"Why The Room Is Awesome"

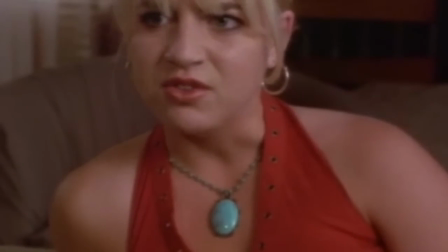(4:13)
I'm not sure exactly what that is, I've spent a lot of time around health professionals but they're mostly mental health professionals so I'm not really sure.
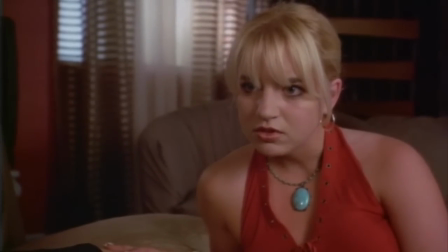(4:19) Are you okay?
Whatever it is, it could be called the physical manifestation of Lisa's guilt. All that pent up shame is literally pulsing out of her body.
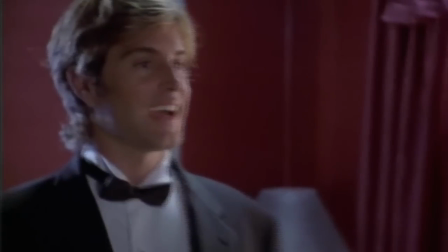(4:27)
There's other Cronenberg style body symbolism when Mark shaves his face.
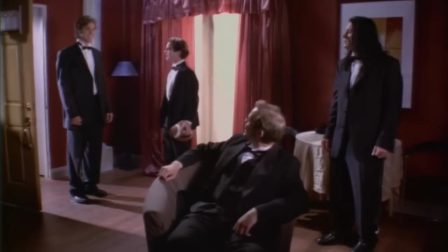(4:30)
Now, I'm not allowed near razor blades, so I don't know too much about shaving, but this is meant to show that Mark is turning over a new leaf.
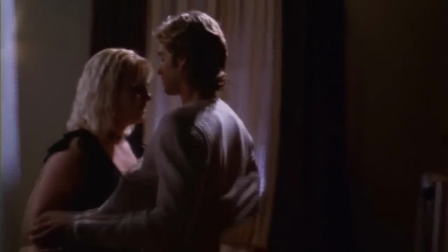(4:36)
He's trying to be a new man by ending the affair, but unfortunately the succubus Lisa drags him back down to the fiery pits of doom, seducing him with her bodily sorcery.
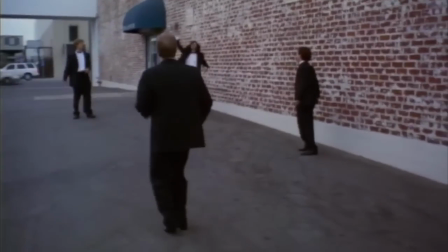(4:45)
Shortly after the introduction of the shaving subplot, the characters decide to have a quick game of football.
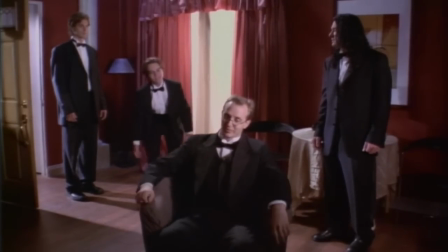(4:50)
They have to taunt Peter to do it, showing that he's more easily persuaded than some of my psychologists, and eventually he gives in.
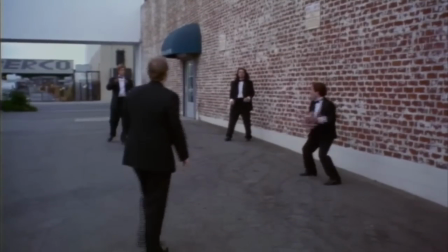(4:58)
People often wonder why you would play football in such a small area and wearing tuxedos,
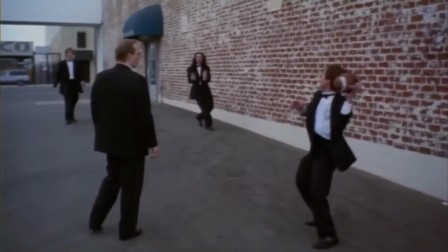(5:02)
but as anyone who's ever had their yard time restricted can tell you, playing football in a small area is actually a lot of fun.
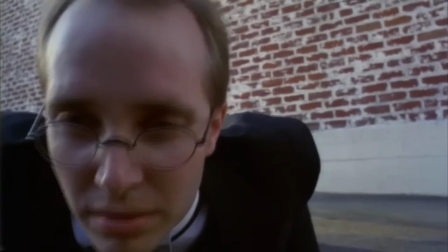(5:07)
This could also symbolize the fact that Mark and other characters are playing games with their lives by giving in to their temptations.
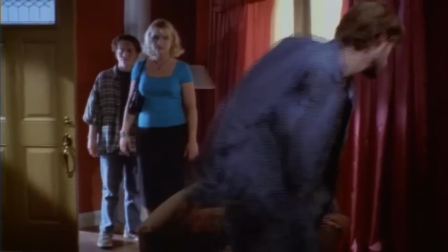(5:13)
I gave in to my temptations once. Lisa's malicious adultery begins to have an effect on the other characters as well.
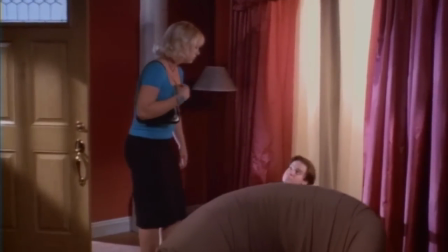(5:19)
Denny starts to realize that something is wrong in this scene, and he's so broken that he sits down on the floor rather than using the perfectly good chair sitting right in front of him.
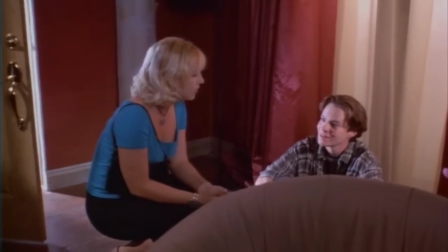(5:26)
There aren't any chairs in my cell. Thanks to some awesome camera composition, we can't help but notice the pillars that are lining the wall.
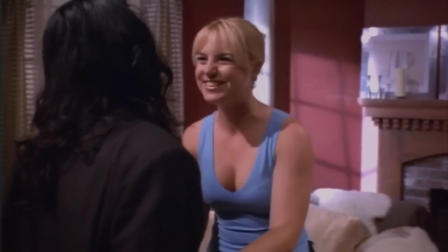(5:33)
These are clearly visible in several other scenes and they serve two basic functions. The first and most obvious is to make the set appear more realistic.
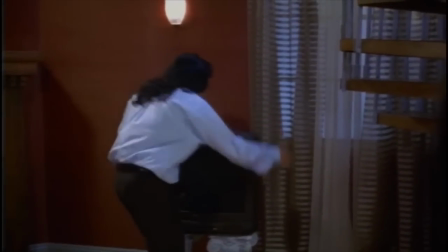(5:40)
The second is that the pillars invoke the imagery of Greek tragedies, or better yet, ancient Roman arenas where Johnny and his good nature are sacrificed to the harlot Lisa.
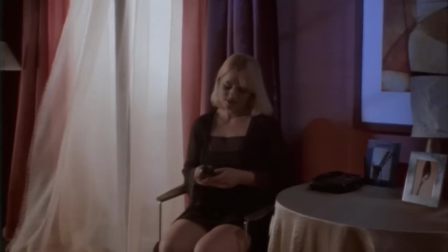(5:48)
And what about the silver spoons in the picture frames?
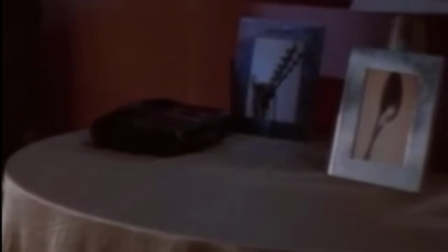(5:51)
No, it's not because those were the standard pictures that were already in the frame when you buy them in the store, the silver spoon is a clear reference to the first Franco-Prussian war.
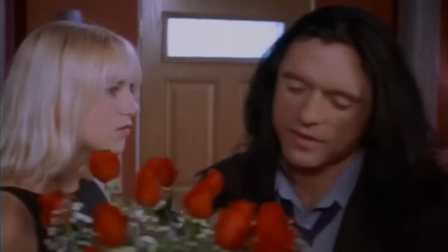(5:59)
I have to eat through a straw. Pozo gives us an even deeper glimpse into his creative psyche while discussing the meaning of spoons in this CNN interview with mark actor Greg Sestero.
I don't do plastic, so I'd have to go way back, I'd have to say wooden spoons. That's correct, the wood spoon. Okay, we didn't even rehearse this, but you know about it. Now, in today's society, if you look at plastic spoons, look at how far we go, but at the same time, the symbolism to respond to your question is, plastic is very harmful for your body. But at the same time, if you look at the plastic, what we made in America, are, let's say, 10 years old compared today, two different things.
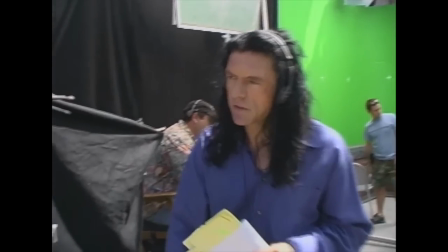(6:54) That's right.
This film is just layered with subtext. Subtle hints in the background of the set aren't the only things that were going on behind the scenes.
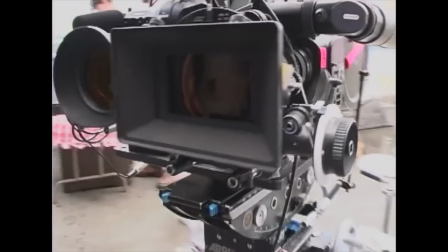(7:02)
The Room broke new ground in its technical aspects, being the first film to shoot simultaneously on 35mm film and digital cameras.
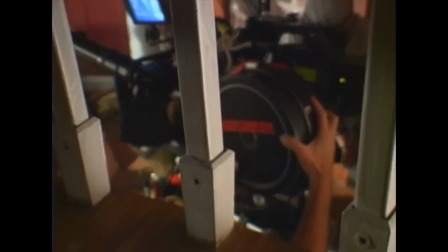(7:08)
They didn't just shoot a few scenes on one and then a few on the other, they actually shot everything with both cameras at once,
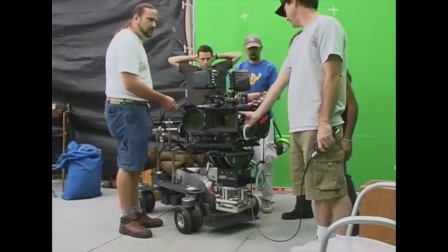(7:14)
even going so far as to build a custom camera rig to hold both of them at the same time.
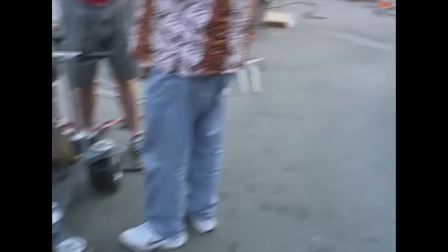(7:18)
This cost a lot of money and is one of the main reasons the room reportedly cost more than six million dollars to make, but that's the cost of perfection.
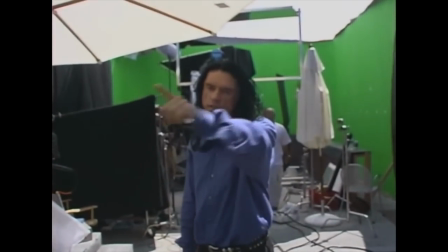(7:25)
Other filmmakers would have cut their budgets in half by picking one format before shooting, but not Tommy Wiseau.
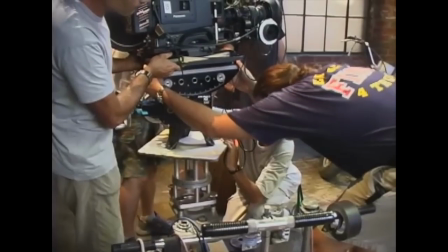(7:31) Anything for my princess.
All that extra camera equipment took a toll on the crew,
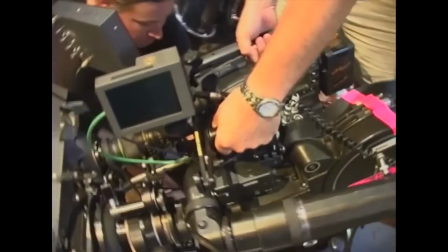(7:35)
and the production actually went through three different cinematographers during the six-month shoot as several teams walked off the set, but the end results speak for themselves.
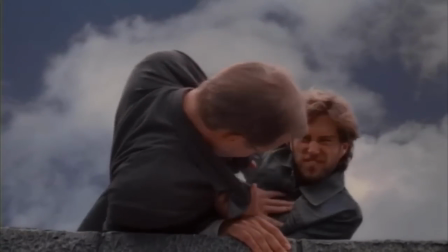(7:47)
members of the crew weren't the only ones who had to be replaced. I had to replace someone once.
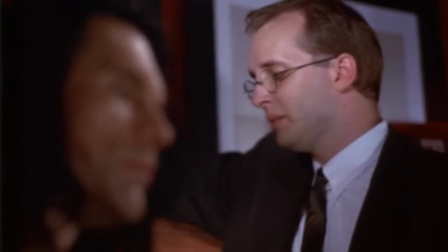(7:52)
Tommy was always forced to retool the script when the actor who played Peter abruptly quit the film midway through.
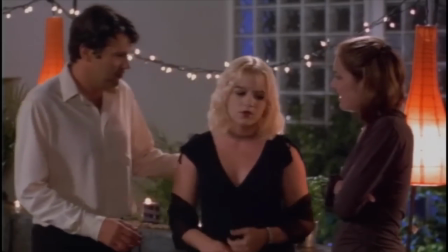(7:58)
A psychologist quit on me once. Peter's unfinished lines were quickly given to another actor who played an all-new character named Steven.
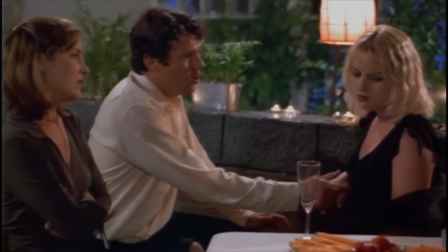(8:04) This is going to pull us all down.
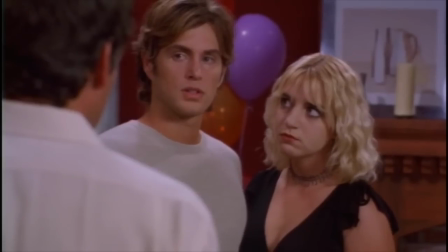(8:07)
Many audiences are perplexed when his character abruptly shows up 10 minutes from the end of the film, but this is the kind of on-your-feet thinking that you're forced to do sometimes, okay?
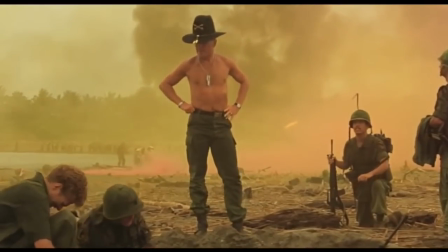(8:14)
Francis Ford Coppola and William Fredkin went through similar troubles while making their masterpieces Apocalypse Now and Sorcerer, and it's these kinds of hardships that make films more interesting.